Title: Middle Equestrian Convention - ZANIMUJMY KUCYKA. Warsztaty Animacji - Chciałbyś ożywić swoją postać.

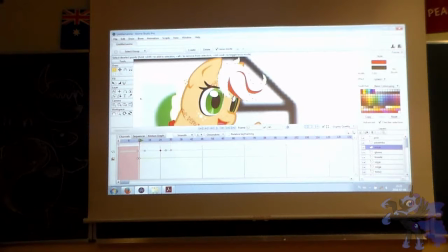2736s
Do tego miejsca. Dobra. Spróbujemy, jak to teraz wyjdzie. Dodajemy trochę bezwładności. I wygląda No to tak. Wiem, że te czerwone się nie ruszają i tak dalej. Normalnie bym sobie jeszcze zbalansowały kilka razy, ale jakby to w najprostszym etapie.
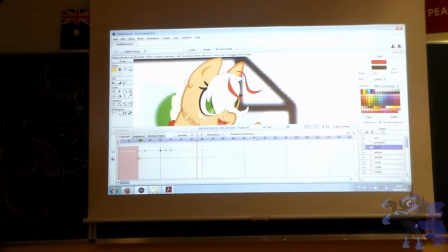2754s
W najprostszym możliwym przykładzie. Zwykle są były dwie osoby,
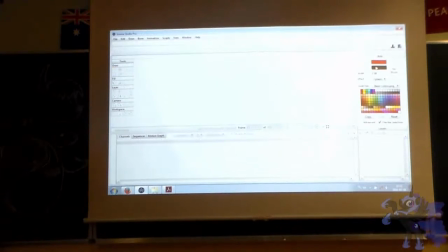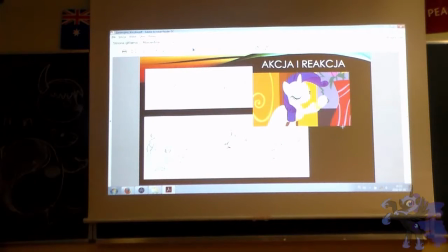2764s
no to i oczywiście sam gotowy przykład, no to przykład muku, ale to myślę, że każdy jest w stanie go zrozumieć tak intuicyjnie. Szczawią ci wrócić i jeszcze będzie się drgać i w ogóle struna. Dobra, więc tam się struna.
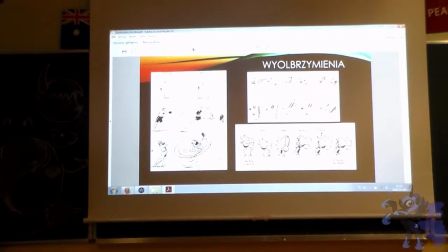2779s
Dobra, idziemy dalej. To jest rzecz, która tak naprawdę jest taka typowa dla animacji i pewnie się zastanawiacie, czy to jest w ogóle ważne. No, w zasadzie zaraz się wykonamy. Było brzmienia, czyli tak naprawdę przedstawianie rzeczy o wiele mocniej niż byłyby tak naprawdę w realu.
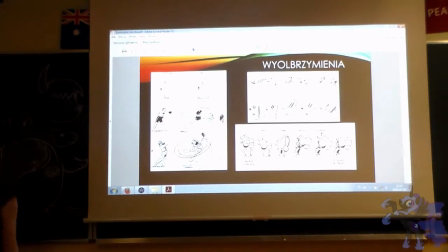2800s
Szczególnie oczywiście wiadomo, robimy super realistyczną animację, gdzie mamy ludzi, którzy wyglądają ludzi, no to trzeba się struktury powstrzymać, ale jak robimy kreskówki, jak robimy w ogóle jakąkolwiek animację właśnie tego typu, bardziej jakąś rozrywkową, bardziej jakąś mniej poważną, to jest naprawdę ważne.
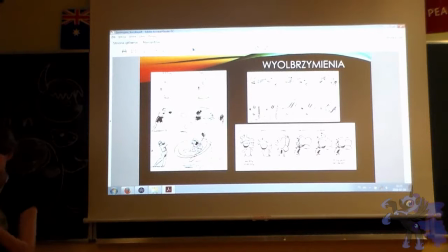2818s
Mogę wam pokazać pewną animację, która jest, mogłem być mistrzowska i bardzo dobrze, i bardzo mocno to stosuje.
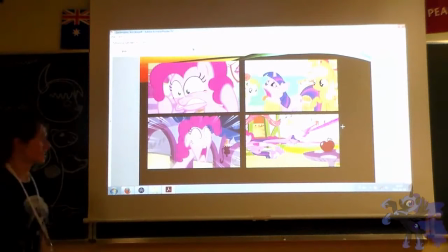2825s
Kucyki powiem. Więc tak naprawdę nie mówię o jakichś minach, które są specjalnie zrobione, tylko te wszystkie elementy, to były elementy wyolbrzymienia, o treści było wyolbrzymienie ruchu.
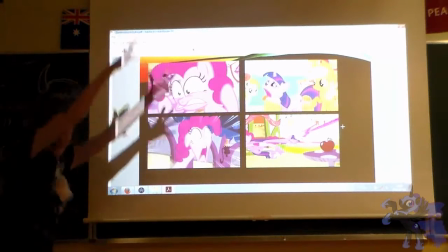2837s
One mogły tak naprawdę zrobić a zrobiła tak, sorry, w sensie jej głowa wyleciała tu.
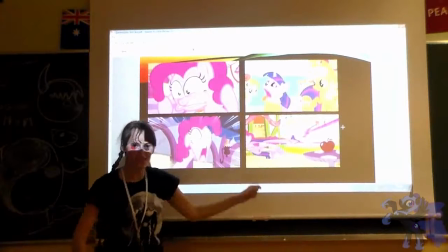2842s
To samo jest na przykład Miki rzucająca się na Twilight. W sensie to jest zabieg, że nagle ten ruch staje się 3 razy, albo 10 razy bardziej dynamiczny.
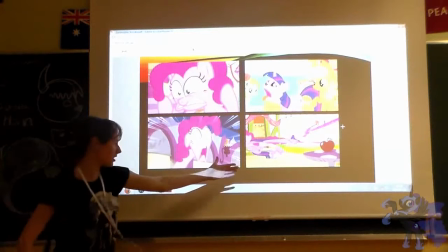2850s
Tego oczywiście to jest oczywiście widoczne tylko jak sobie zatrzymamy, nie?
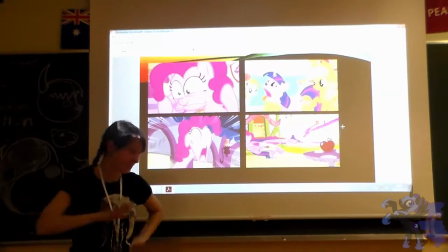2854s
Że to tak trochę bardzo wygląda, tak to wiecie, świetnie do kombinacji ładnych domenów w ogóle.
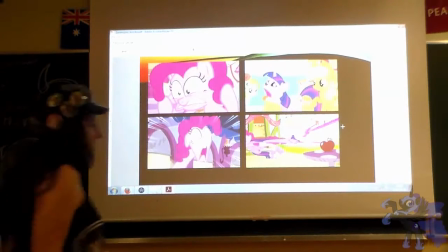2863s
Ale w dobrej animacji to daje naprawdę super efekt.
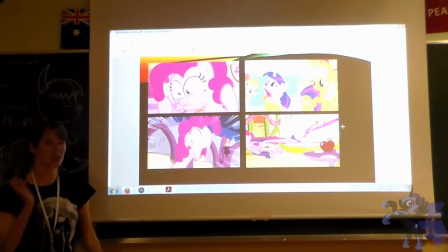2866s
W sensie po pierwsze czuję siłę tego, pomyślę o tej chwili, która się rzuca na nią i teraz widzicie jaka jest jakby siła tego, że ona się rzuca, jak bardzo jakby Twilight była jakby ze sobą statyczna w tym momencie, kiedy stała i kiedy ją nagle pięknie rzuciła, to tyle statyczne, że jej głowa została w tym miejscu, nie?
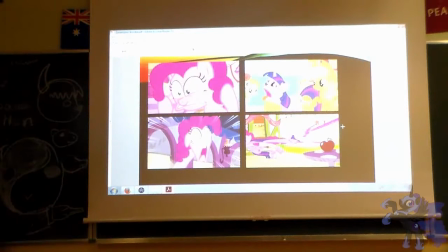2882s
No jakby słowami jest to ciężko wyrazić, ale jak oglądacie takie coś, to sprawia to wrażenie może nie realniejszości, ale takie wrażenie bardziej jakby bardziej większej intensywności całej animacji i całej tej.
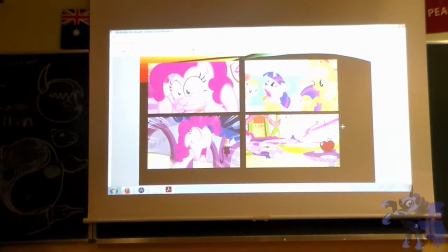2896s
Rzecz, która mi się wydawała, po co nam to, po co nam jakieś wyolbrzymienie, przesadzanie, rozciąganie i tak dalej. To jest naprawdę wbrew pozorom bardzo ważna rzecz, żeby zrobić coś, co wygląda dobrze i coś, co faktycznie, no jakby patrzę się na to, myślę, kurczę, wow, wiecie, coś takiego, więc tak.
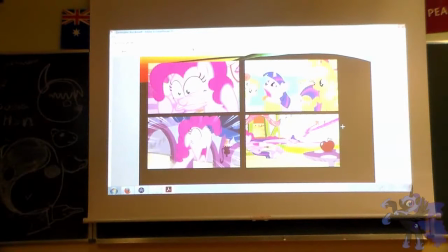2914s
Jeden z powodów, czemu lubię anime, bo ta twarz wybrzmia emocje, tak. Się zawsze. Tak, znaczy oczywiście SD to jest jeszcze osobna historia, nie? Ale same też twarze, nawet jeśli są postaci narysowane tak poważnie, nie? To i tak bardzo często robią duże wyolbrzymienia na samej zwykłej, nawet nie takiej, wiesz, super deformy.
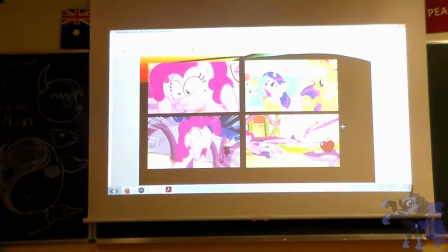2932s
To i tak robią bardzo dużo. To są same duże oczy, już podkreślają oczy. No, to już dużo daje.
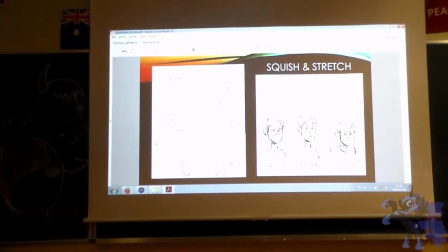2937s
Więc, dobra, idziemy dalej. To jest kolejna z zasad, którą w zasadzie często ludzie mówią nawet, że to jest jedna z najważniejszych, czyli uwzględnienie tak zwanego squish and stretch, czyli o tym, że większość rzeczy, dwa duże ilość materiałów,
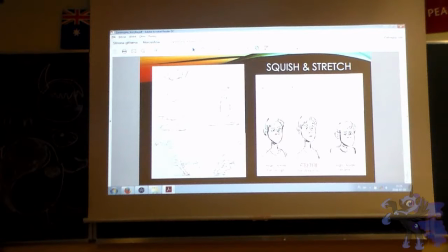2953s
zasadniczo w jakiś sposób się rozciąga, w jakiś sposób się zgniata. Myślę, że najprostszy sposób jest wyobrażenie sobie spadającego ciasta. Nie? Ono, jak je puścicie, nie zachowa swojego kształtu, zmieni swój kształt, rozpłaszczy się.
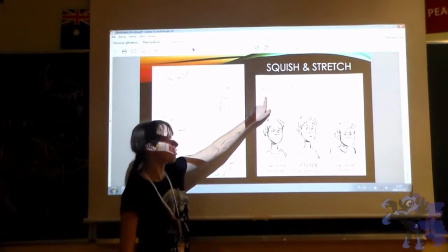2967s
Więc oczywiście przy każdym tak naprawdę wyobrażamy sobie małego, uroczego stworka, on będzie miał moment ścisku, moment rozciągnięcia.
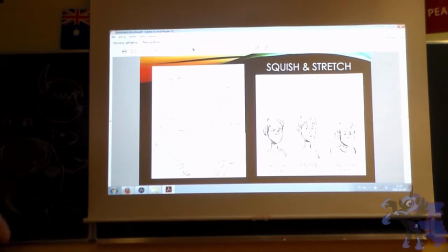2975s
Żeby ruch był bardziej realny, to też warto to... To jest jakby wszystkie te elementy, o których teraz mówię, one wszystkie się tak naprawdę wiążą ze sobą.